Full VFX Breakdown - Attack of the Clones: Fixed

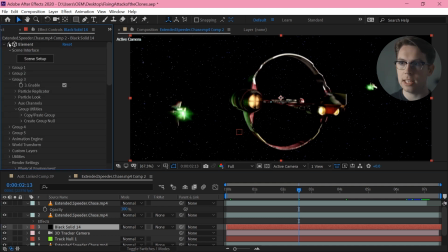So I'm doing Element 3D with those 2D planes thrown back in a sphere in 3D space, and there's two groups of them, two layers of like 30,000,
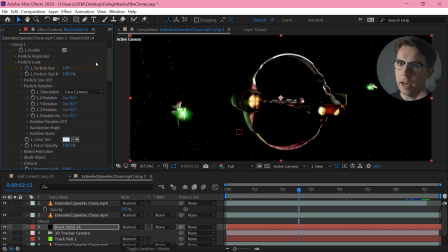40,000 particles at all random sizes. They're all very bright with a Gaussian blur on them, and then they sort of animate to be
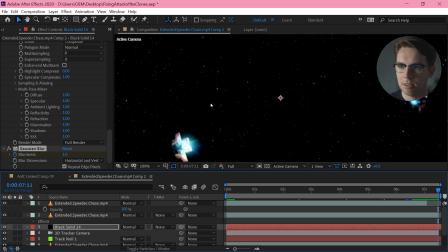smaller and sharper at the very end, I guess, as if there's like a zoom into them
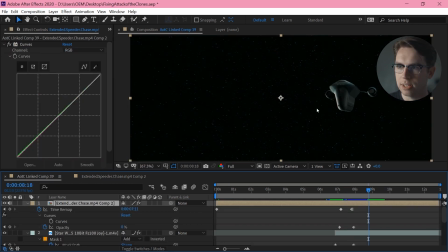as we blend into this shot, which obviously has much nicer looking stars.
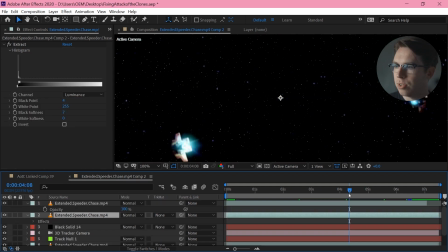Now to sit that behind the ship,
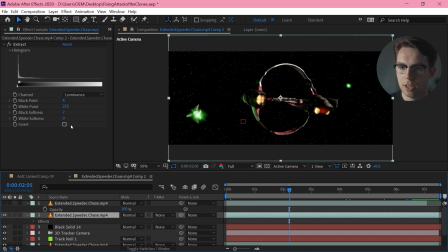I'm doing just this extraction again, extracting the black areas of that and putting them behind there.
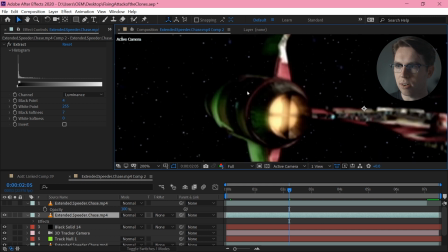But the problem is there's actually black areas that I do want to remain black in this shot.
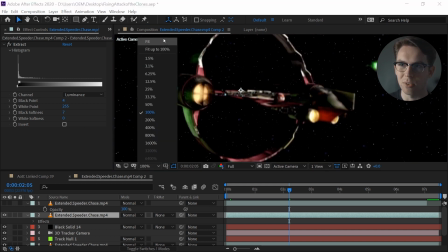I mean, they shouldn't be black, but just because this is from the deleted scenes footage, it's a little too high contrast, and there's some areas that end up being perfectly black.
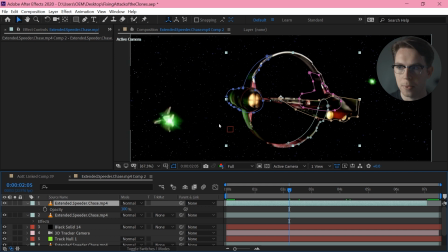So I've done a bit of masking on just a copy of that layer on top of those black areas. So there are these nice clean areas where there's the
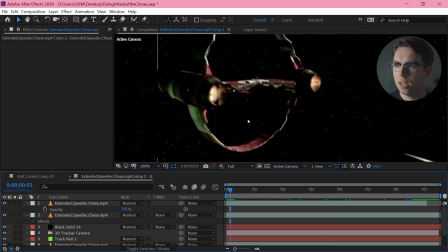implication that there's something masking out those stars, and it actually makes it look a lot better than it really should.
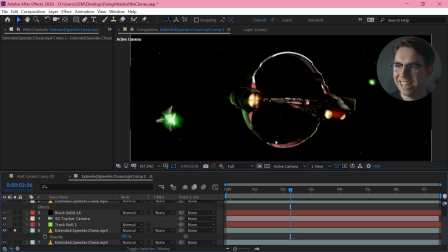If we look at the original here, it's looking pretty dumb and doughy, but once you add that stars, it actually does give everything a little bit more definition.
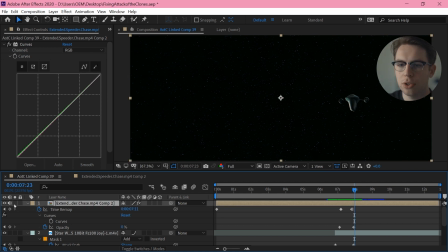And then for this transition, I'm just doing this fade, which is just literally keyframing the opacity down. And I actually didn't have quite enough footage there, so I have had to do a time remap to slow it down and ultimately freeze frame it here before it completely fades away.
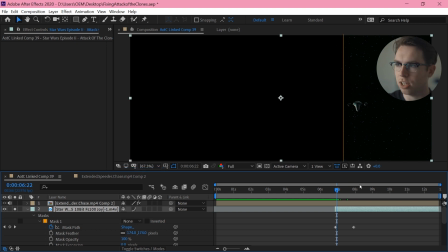Then beneath that, I have this footage that I'm transitioning into, which originally comes from this shot. So I'm just masking out the area that I don't want. And then I need to reconstruct the star field on this side. So I've just taken a freeze frame of that star field at the end,
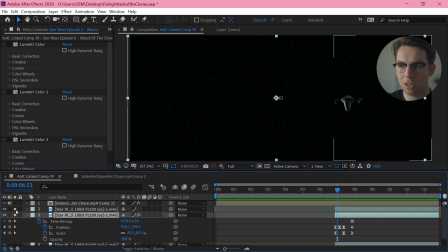and then I'm moving it around to match exactly the movement of this version. Well, I say exactly, it's a little bit rough, but you know, just close enough, doing it by eye, matching that in. And because I'm subtracting this transition anyway, that just all fits together quite nicely.
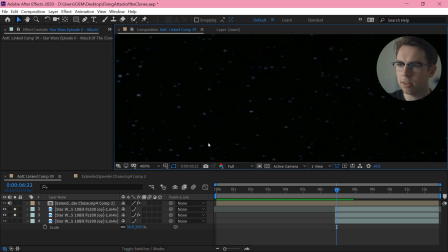The only thing is I do just miss a little bit of detail at the edges here, so I just have a copy of the layer with no movement on it. I could have done a motion tile, I could have done anything, but I just have a copy sitting at the bottom there. So altogether, we get that pretty reasonable fade.
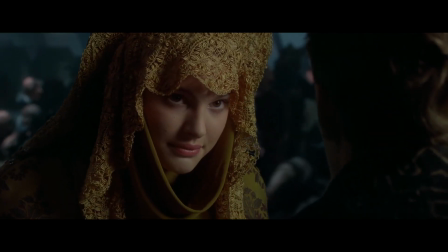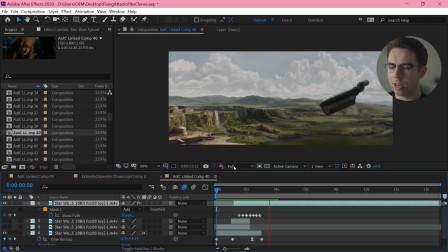Shot 40, so I've just got this retimed performance of Padme's going into a wipe transition.
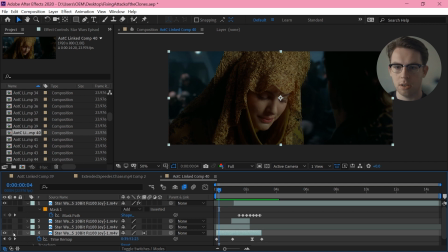So the retiming, I'm just slowing this down as we get to the end.
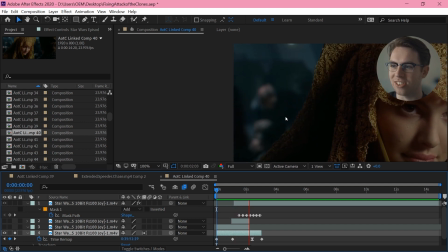I am actually slowing everything, so like in the background here, everyone slows down with a little bit of a bounce at the end, but ultimately there's a lot of movement here.
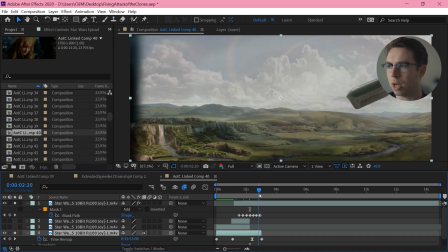You should be looking at the eyes, not at the background, and we've also got this wipe transition coming on, which will distract from that incredibly.
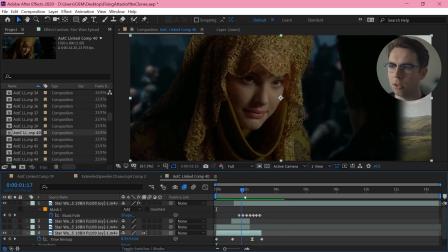So yeah, just a bit of retiming to make that look of hers be a bit more intense.
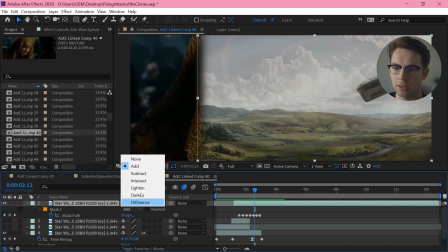And on the top here, this is just another one of these cases where I am chasing an existing wipe.
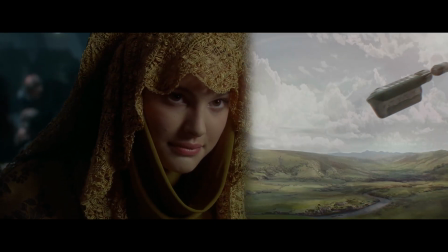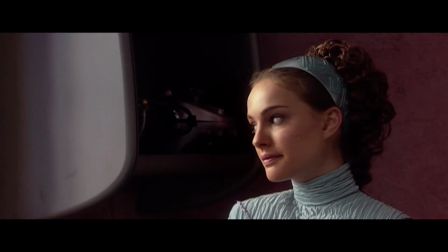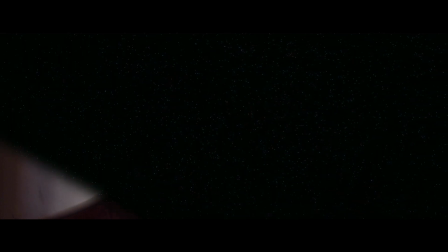Shot 41. This is the same sort of thing.